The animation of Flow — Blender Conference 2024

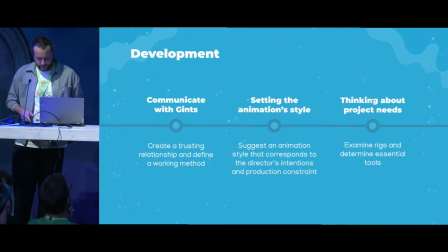8:13 So the developers then started to try their rig, because they made their own rigs, and define with Gintz the animation style. It was obvious that we had to him for realistic animation,
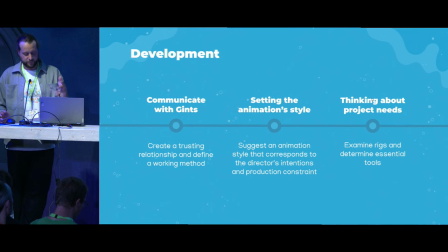8:29 but given the different situations the character would face and the time constraints, the production time constraints, we opted for a naturalist style of animation. In other words, we had to get as close as possible to the behavior, movements,
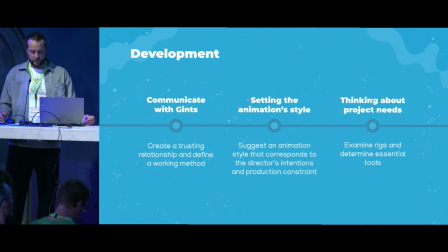8:46 and natural expressions of the animals while allowing ourselves a touch of freedom and randomness.
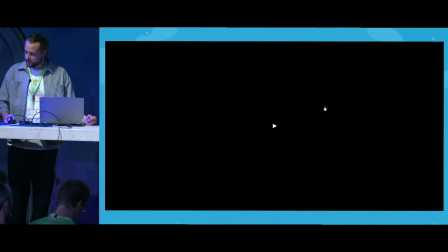8:55 So let's look on the first shot, Dawn, I made.
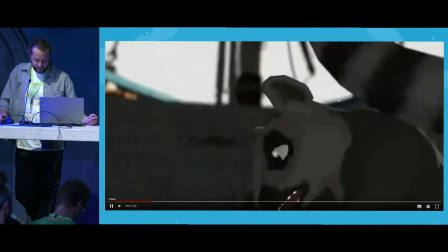9:06 I watched a lot of video references to match the style we had agreed on.
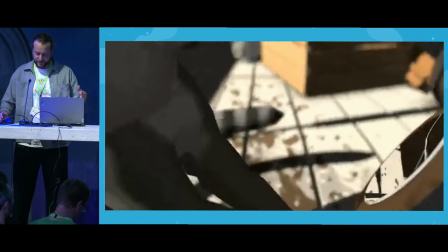9:13 At the advanced block stage, we discussed the possibility of doing the animation in two, after the blocking step,
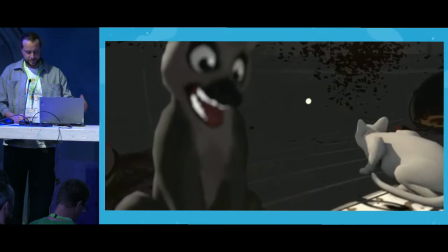9:20 as many great films have done, like Spider-Verse, but given the mood of the film,
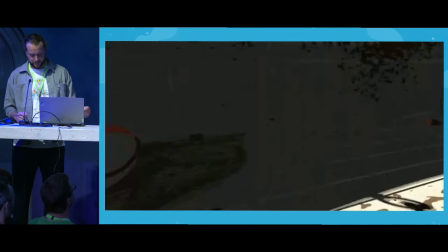9:27 and with all the characters shifting during long shots and constant camera movement, it couldn't work on flow.
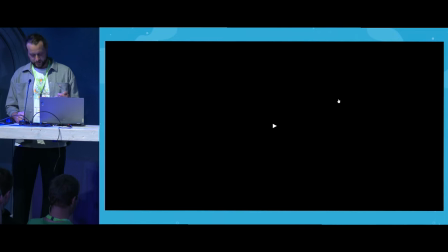9:35 But that show, Hogan's was open mind for his film. And the result of this test was good for us. Also having different aspects of documentary filming in mind,
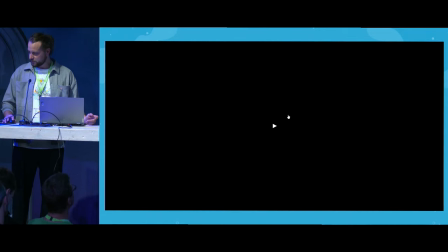9:50 I've given the shot a few intentional staging mistakes, like when here, the lemur,
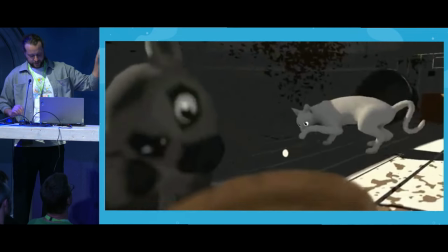10:00 moved his head out of the frame as he was continuing his movement without being concerned for the camera.
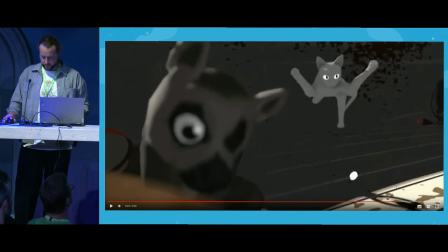10:09 So it's some... it was some artistic choice.
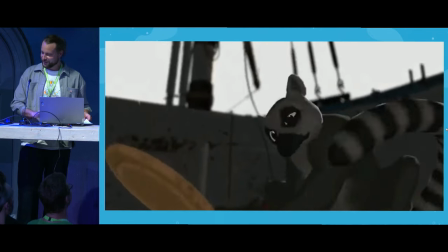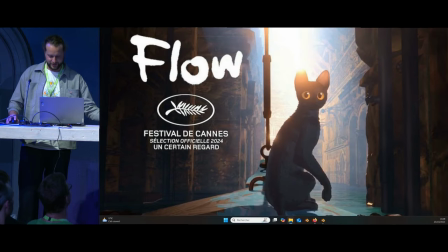10:22 Oh, sorry. Sorry for that.
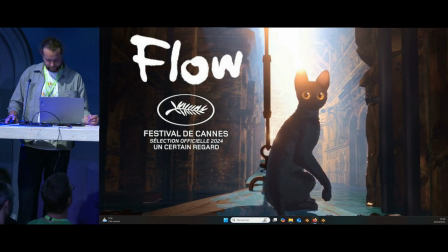I have to come back to drive. OK.
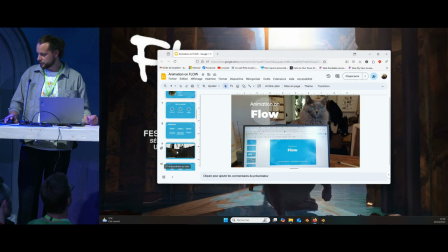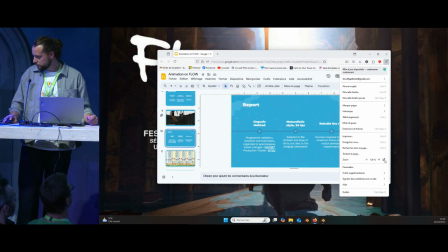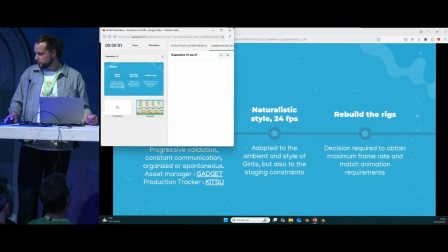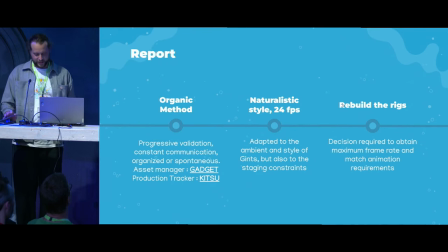11:17 OK, report. Sorry for the accident. So then, with Christophe Seu, I think some guys know him. As a technical director, we validated what was working and raised any issues that might affect production.
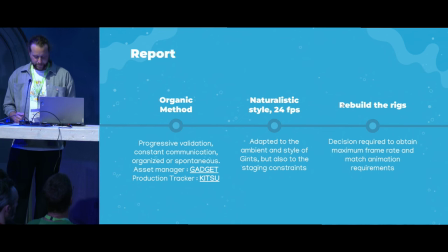11:36 First, the method. We called it organic.